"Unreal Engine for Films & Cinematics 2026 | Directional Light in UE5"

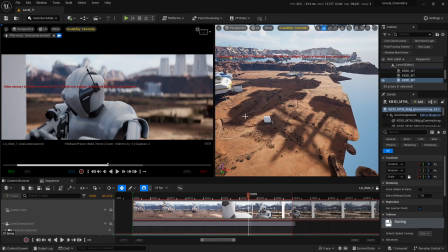Because beforehand, our surface was entirely covered up by light and it wasn't looking so good.
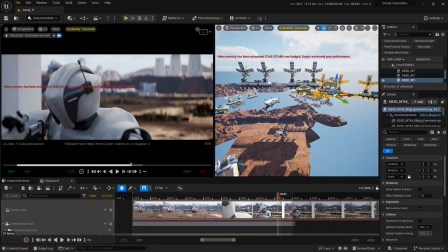If I hide these two assets from here, you can see it looks flat.
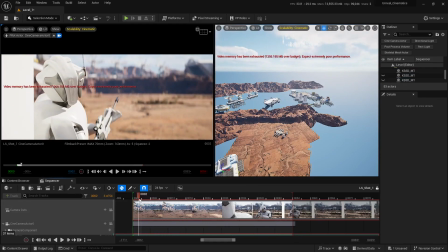It doesn't look very high detailed. But if I press Ctrl H,
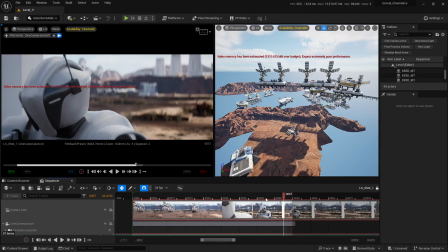you can now see we have a little bit of interesting shadows in here, which makes the shot a lot more interesting.
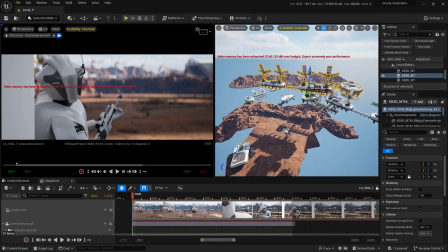Okay. I'm going to select this one, and I'm going to rotate it like so,
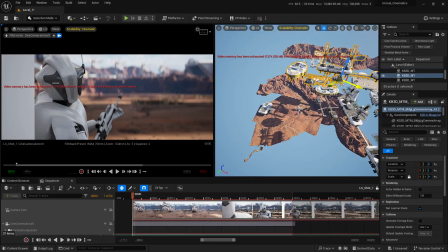and maybe bring in some interesting patterns in here.
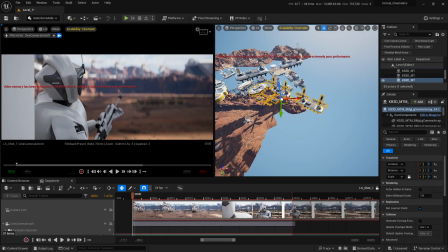I'm going to select this one and place it just about there,
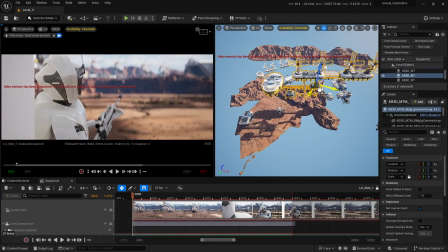and select this one first, and have these really good looking patterns at this point,
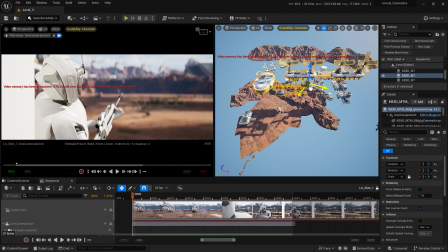somewhere around here.
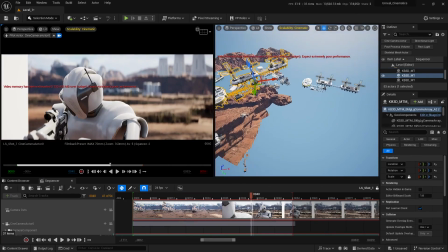And then I'm going to move ahead on the sequencer, and then I'm going to bring in the second asset in here and place some really good looking patterns, maybe just about there.
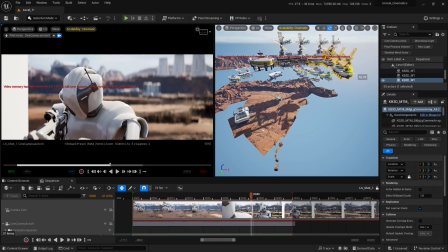Perhaps maybe rotate this thing on Z, or I don't know.
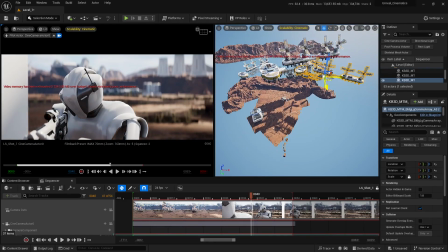I'm going to select this one, and let's see. Maybe rotate it like so, and place this thing just about there.
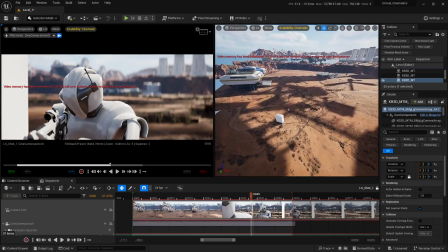There. Okay. Yeah. Now you can see we have some really interesting patterns on the surface, and our surface now looks much better.
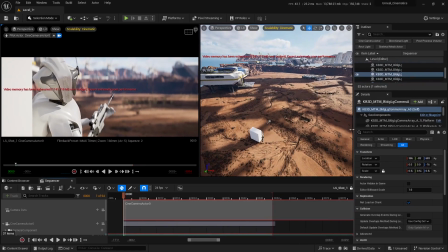So this is why it is necessary to place the light in such a way so that it brings in some shadows, and then you can take one step further and place these assets to add a little bit of interesting patterns on the surface.
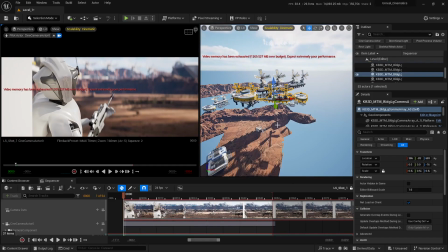Of course, you don't necessarily have to use these assets. You can use any asset if you want. These assets are not even visible in the shot. They're just there to add a little bit of detail on the surface. Okay.
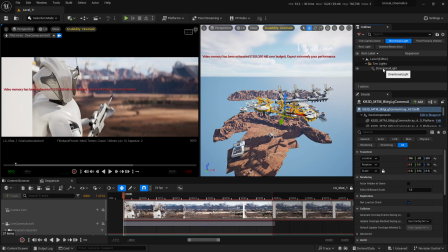So if I select the directional light and bring it just about there,
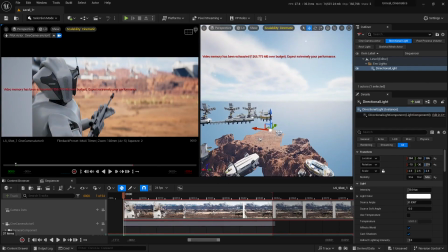maybe somewhere around here. Yeah. You can see now we no longer have those shadowy patterns on the surface or in the scene. It looks a little bit boring, to be honest. But on the other hand, if we place this light on the opposite side of the camera,
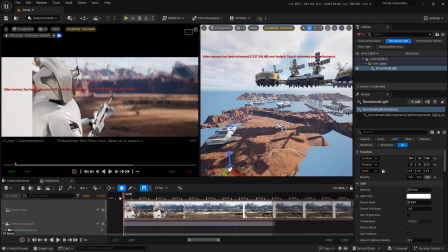you can now see our shot looks a whole more cinematic. I'm gonna save everything and let's move on. Okay.
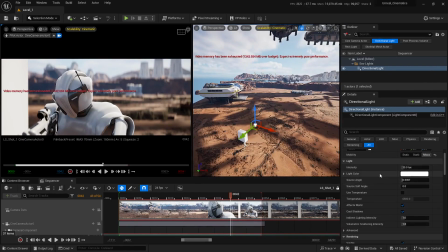So next up in here, I have intensity, pretty self-explanatory. If I want to increase my intensity, I can type in 15 in here, maybe 20 if I want.
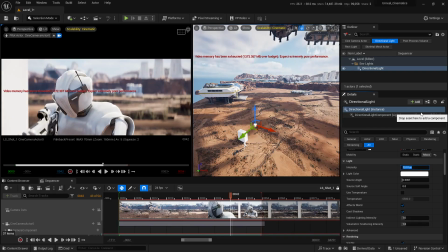But for now, I'm just gonna keep it at 10. Next up in here, I have light color.
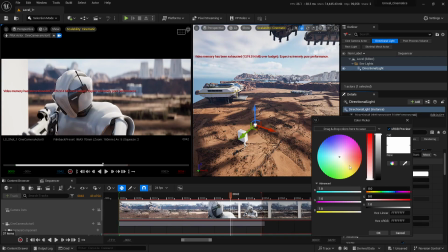Let's say if I want to change the light color and, maybe uh, bring it just about there and give this Martian planet sort of feel to your shot.
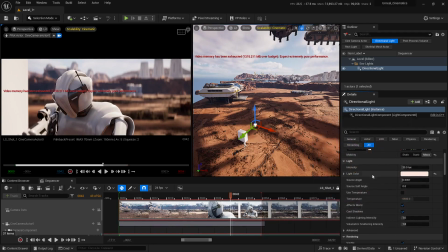I often like to tweak the light color for my shots depending on what I want. So this tool can come in really handy to give an interesting feel to your shot. Okay. So next up in here, I have a source angle. Let me get closer to maybe just about there.
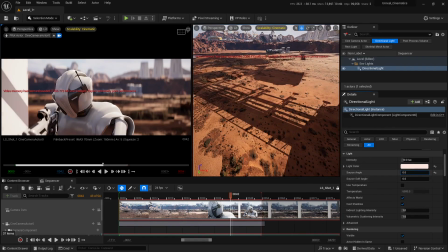If I bring down the source angle, you can now see that we have very hard shadows on the surface. But if I adjust the slider way up, you can now see that we have a lot more diffused and soft shadows. Okay.
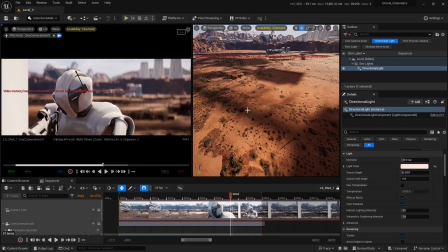If you have an overcast lighting in your scene, or maybe sunset where the sun is pretty close to the horizon, then you can, slightly increase this angle. Okay. But for the most part, I think the default value works just fine. Let's move ahead. Temperature, effects world, cast shadows, pretty self-explanatory stuff.
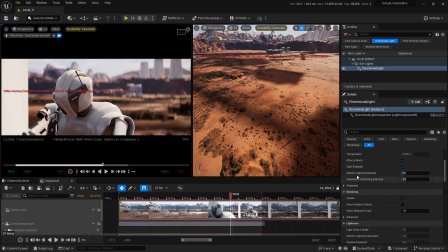Yeah, this is going to be interesting. Indirect lighting intensity.
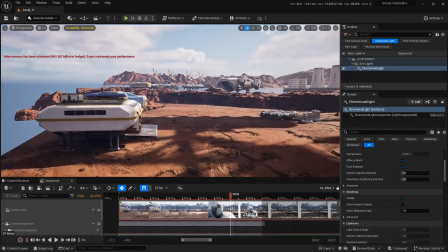I'm going to enlarge this window, and if I move somewhere around here, maybe just about there,
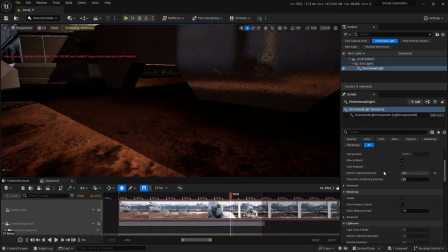and increase this number, you can now see that we have a little bit more bounce lighting in the scene.